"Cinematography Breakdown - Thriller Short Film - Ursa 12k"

How do you capture mystery, suspense, and intrigue with the camera? Let's talk about that while we break down the cinematography of this short film that I shot.
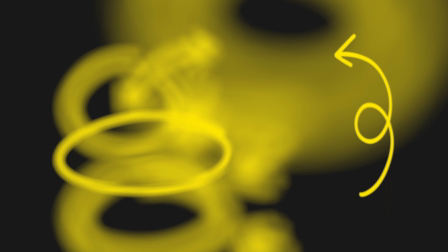Hi, my name is Benjamin McLean, and I'm a working cinematographer, and today we're taking a break from looking at your films to look at one of mine. This is a film that I was the producer and DP on, and it was written and directed by my brother Job. This film is a very neat psychological thriller short, and I'm very excited on how the cinematography came out. Before we get started, of course, there are massive spoilers, and it's only a 5-minute short film that I posted just now to my channel, so make sure you go and check that out before watching this. But without further ado, let's get into it.
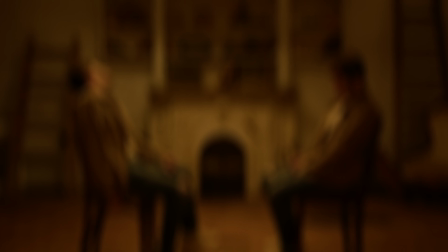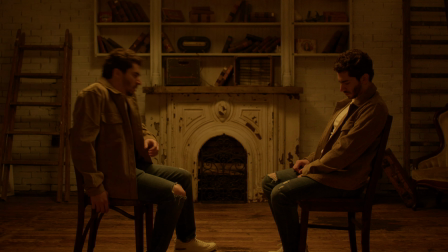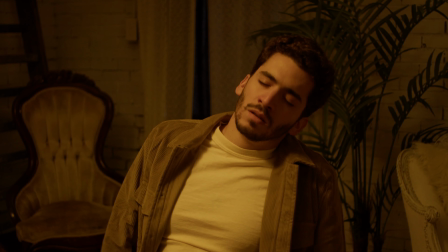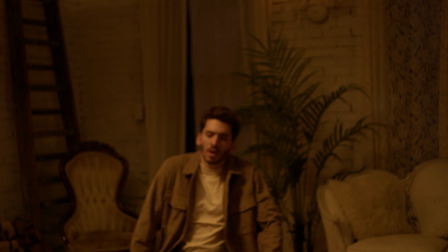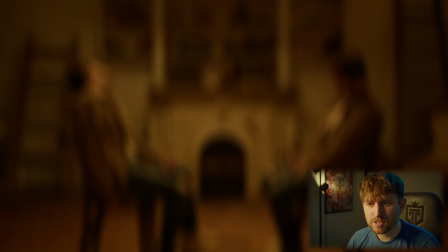1:25 So the main motivation for the cinematography of this scene is I really wanted things to feel uneasy.
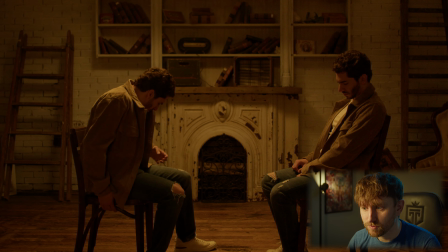1:31 We have this very peculiar situation that the protagonist has found himself in, waking up apart from a clone of himself.
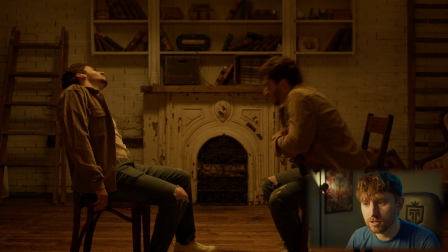1:39 All of these sort of compositions and angles are there to sort of make sure that we're presenting what he's feeling from his perspective,
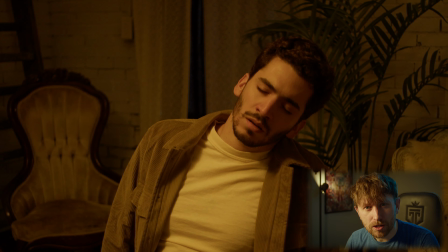1:47 but also everything's just a little bit off kilter and a little bit of an odder angle to sort of
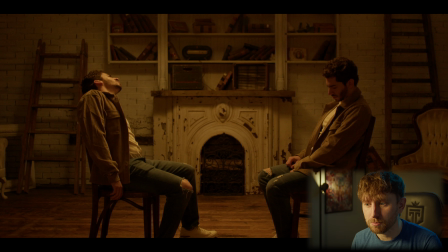1:52 capture. Now this shot was, is the most neutral of all of it, but it's sort of necessary to sort of set the scene geometry and, properly understand how the concept works for this short. And because we had some compositing shots and VFX work that needed to go into this sequence,
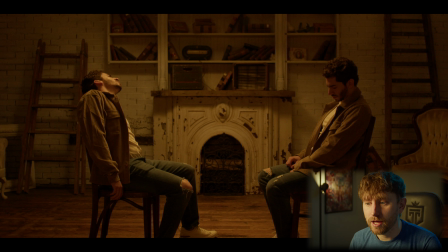2:09 it really needed to be lit in a way that, there wasn't this sort of grip forest modifying each of the close-ups and everything. In order to, allow for some of that work to be efficient.
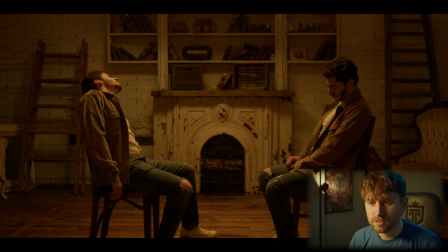2:22 I knew immediately how I wanted to light the scene with this sort of soft top-down lighting that still gives us a lot of shape to the face, but a lot of contrast to the background as well. And it allows us to shoot 360 without sort of needing to make any sort of lighting adjustments within the scene.
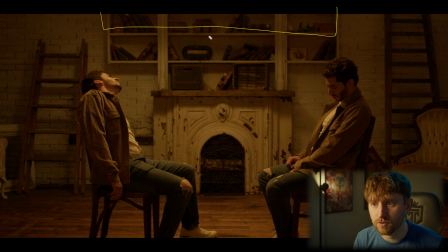2:39 This scene is lit with a large 4x6 frame with a one-stop silk diffusion on it. It has two 220 watt bicolor LEDs set to 2700 Kelvin to give us this warm look,
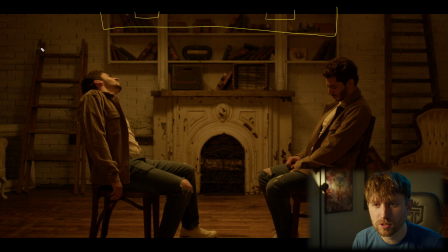2:55 and it is also to control the spill off the background and give ourselves this contrast back here. It's got about like a foot and a half of party cloth skirt around the entire thing,
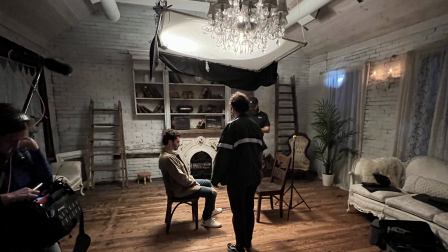3:07 and also the frame is angled sort of slightly away from the back wall, shooting more towards like a back lighting ever so slightly towards our talent.
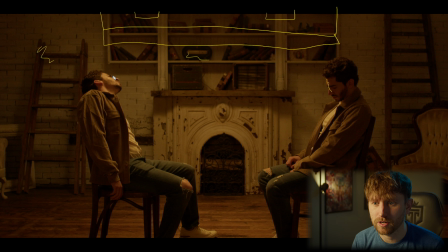3:17 It gives us this excellent shape across the nose whenever he's facing in this profile, and anytime of course his face is looking up, we have this nice warm soft lighting that sort of just creates this nice warm pull of light and allows us to shoot 360 within the scene without needing to change the setups as we went.
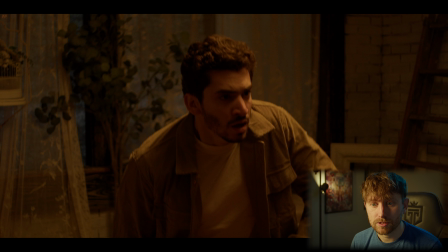3:36 I wanted to stop here and talk about something that I thought ended up really cool. Now we shot this in the middle of the day for scheduling reasons to shoot the later night stuff that night,
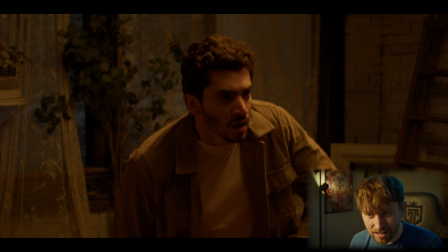3:48 and so we needed to black out the windows. However, instead of using black duvetine or some sort of black muslin to black out the windows, I opted for this really dark navy blue muslin to be hung on the outside of these windows.